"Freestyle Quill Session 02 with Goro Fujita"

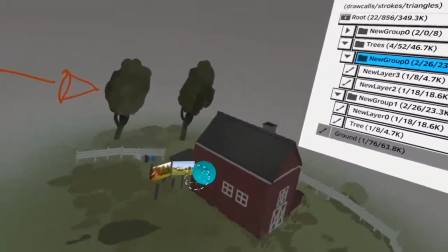1524s
So let me put 1 here.
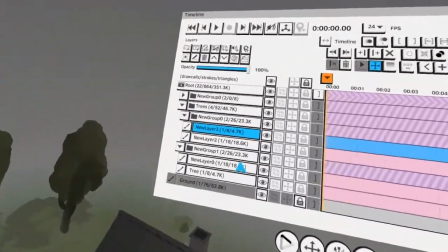1529s
but I'm not going to duplicate it quite yet. So now I'm going to animate. So for the tree, I'm only going to animate the canopy first.
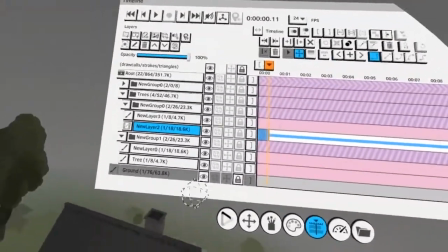1537s
So let's do like 12 frames is usually enough for like a good stormy looking canopy.
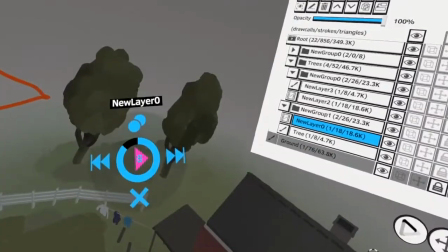1544s
And I do the same thing here, 12 frames. And loop it, right?
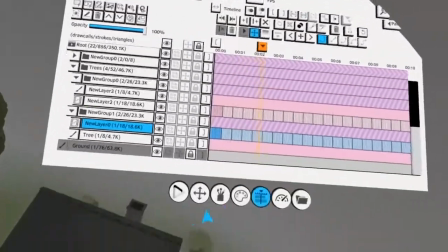1549s
And then I'm going to turn on the sound again, and then just use the nudge tool
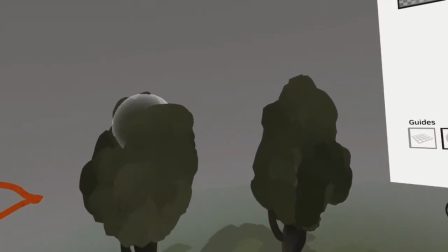1558s
and do like an initial layer of wiggle.
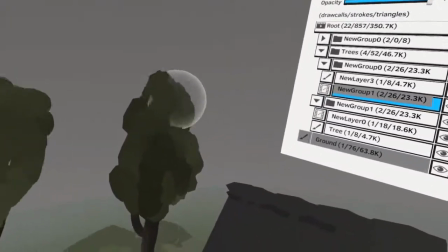1562s
So this is already like looking really cool, but I also want the whole thing to wiggle.
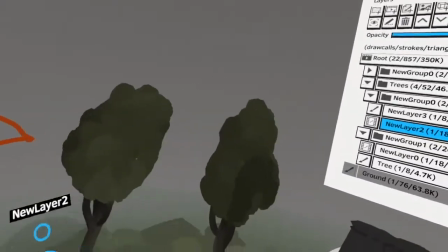1571s
The whole tree to like lean, right?
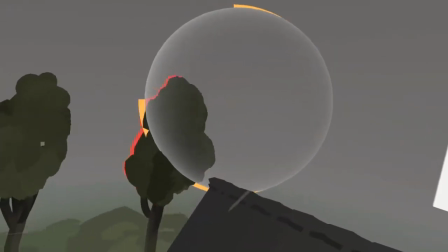1573s
So what I'm gonna do now is I'm use the grab tool, make it like really large, and add a little bit of overall wiggle to it.
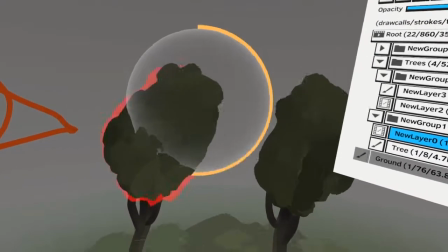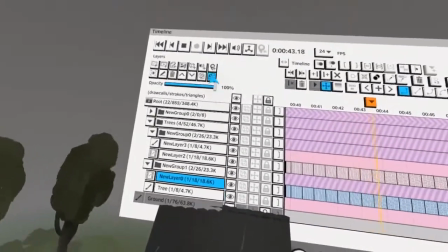1589s
Yeah, this looks cool. And now what I'm gonna do is I'm just gonna merge it with the bottom layer, right?
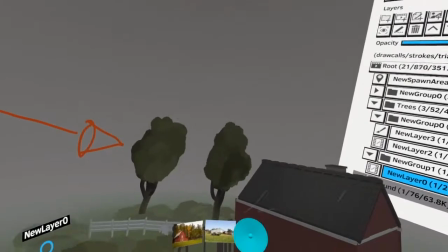1597s
And then I add like a overall wiggle to it. So now we have the tree wiggling.
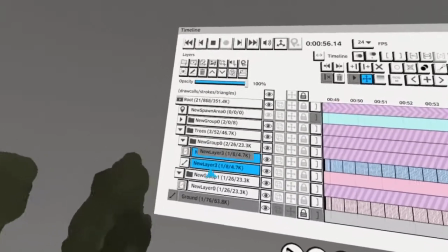1603s
I do the same thing here. Make sure you merge the animation layer with the still layer, and then you can do this.
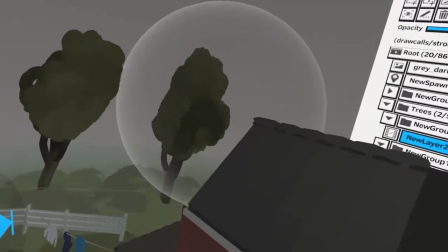1611s
And then it's just like, just ever so slightly, but it will look really cool.
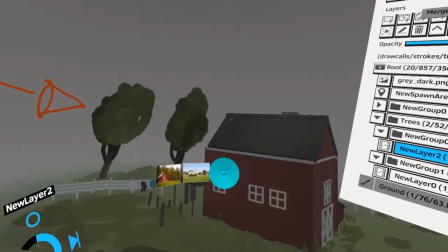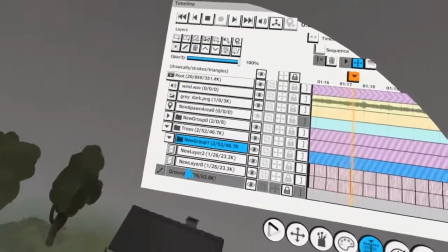1623s
Okay, so now what I can do is I can bring them into the same, I'm gonna delete this, and I'm going to distribute more trees, right?
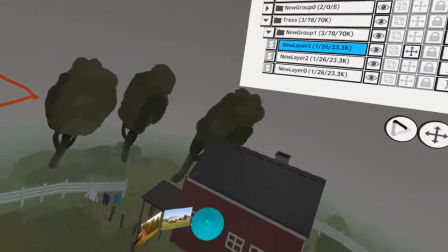1631s
And then I can change them later
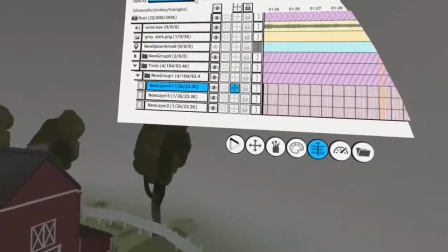1636s
in terms of, can change the offset of the animation so it doesn't look like the same thing.
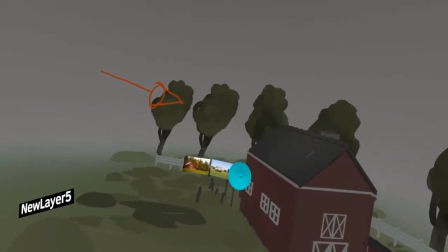1643s
So I'm gonna also grab this guy and maybe put him in the back.
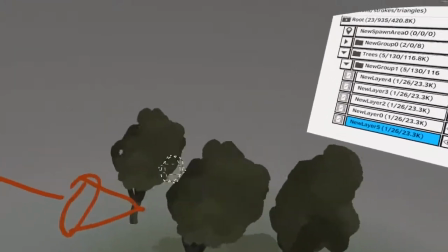1649s
And now what I'm gonna do with this guy, I'm gonna select the all frames over time, so it's only 12 frames.
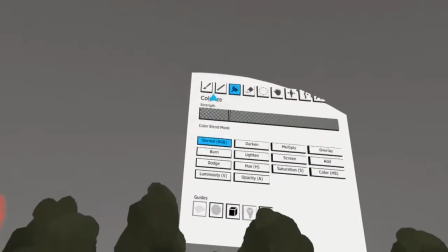1656s
Then I stop the animation, pick this background color, and now I'm gonna colorize the tree with the background color.
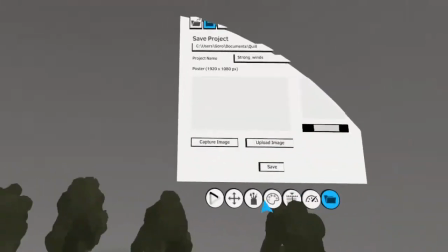1666s
And then it looks like it's foggy, right? So I stop the animation so I don't get the flicker when I colorize over time, right?
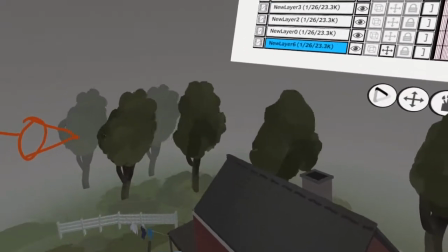1674s
So this way I can actually colorize everything equally.
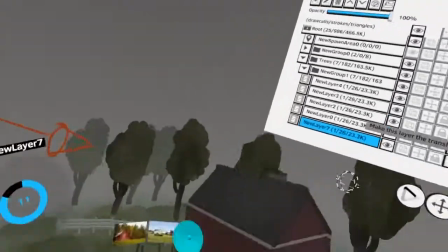1681s
So let me do this. And this is looking really cool already, right?
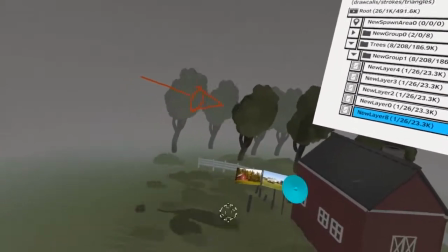1686s
This is super cool. All right, so Very nice. let me do this, like just to spread it out a little bit.
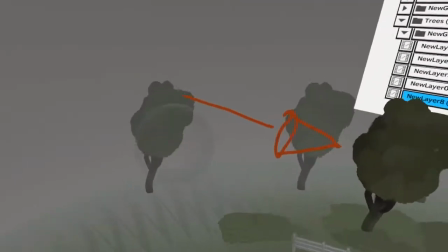1694s
And maybe this one is a little bit further away.
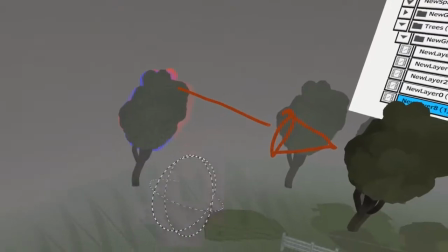1698s
So maybe this one, we do the same trick, stop the animation, pick the color, and then
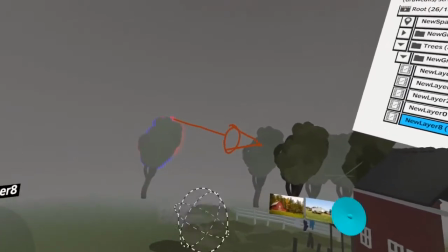1705s
let it go into the background. So this is looking really cool.
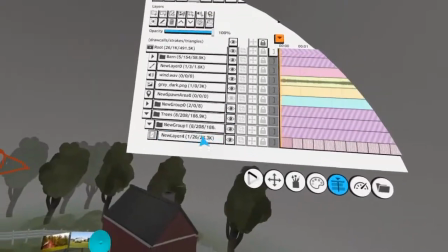1709s
So what I'm gonna do now is like, these are like a lot of draw calls now, right?
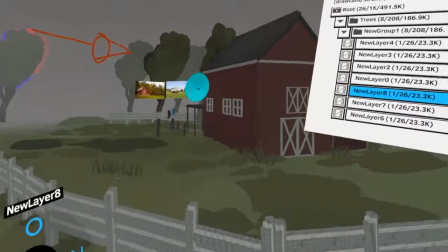1715s
And I probably want to only show, there will be sheep here hanging out, right?
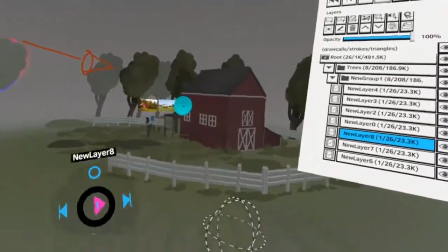1719s
And then I will probably, this is going to be my main angle. I won't put any trees here.
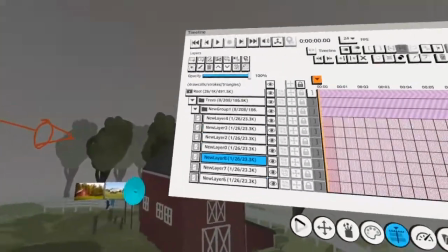1724s
So I think at this point I'm gonna merge the trees.
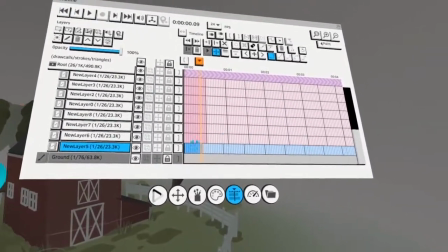1726s
But before I do this, what I'm going to do is I'm just going to trim them at different points in time
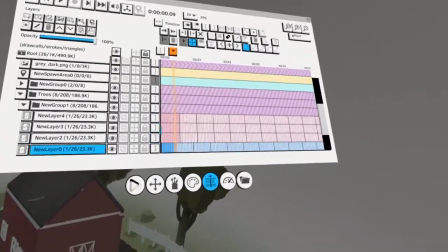1736s
from the left, basically.
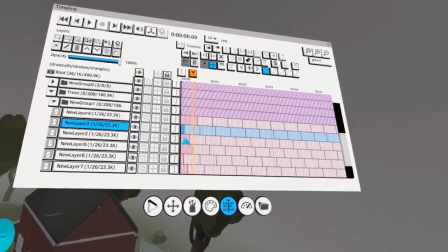1742s
And then I leave the top one the same. So what happens now is like they all offset differently.
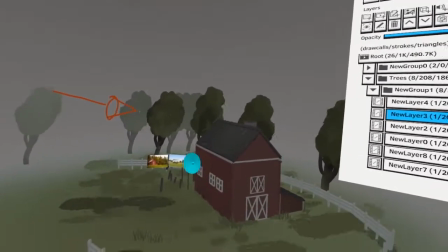1749s
So it looks like a different type of tree just because it offsets differently, right?
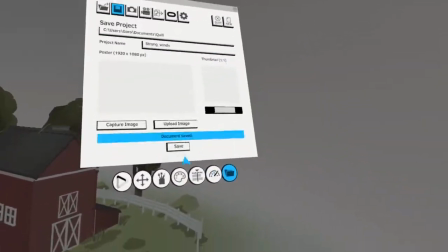1755s
And at this point, I can just merge them all. Let me save before I do this. But I merged them all down.
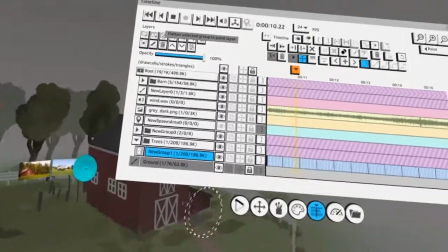1762s
I can probably just merge down the folder. Let me see. Yeah. And then I have one folder with 186,000 polygons.
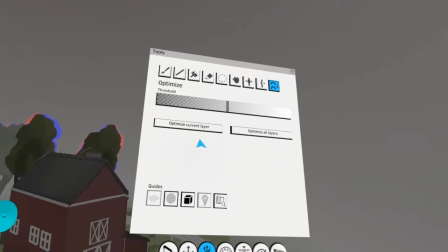1770s
In this case, I can just go and say optimize current layer.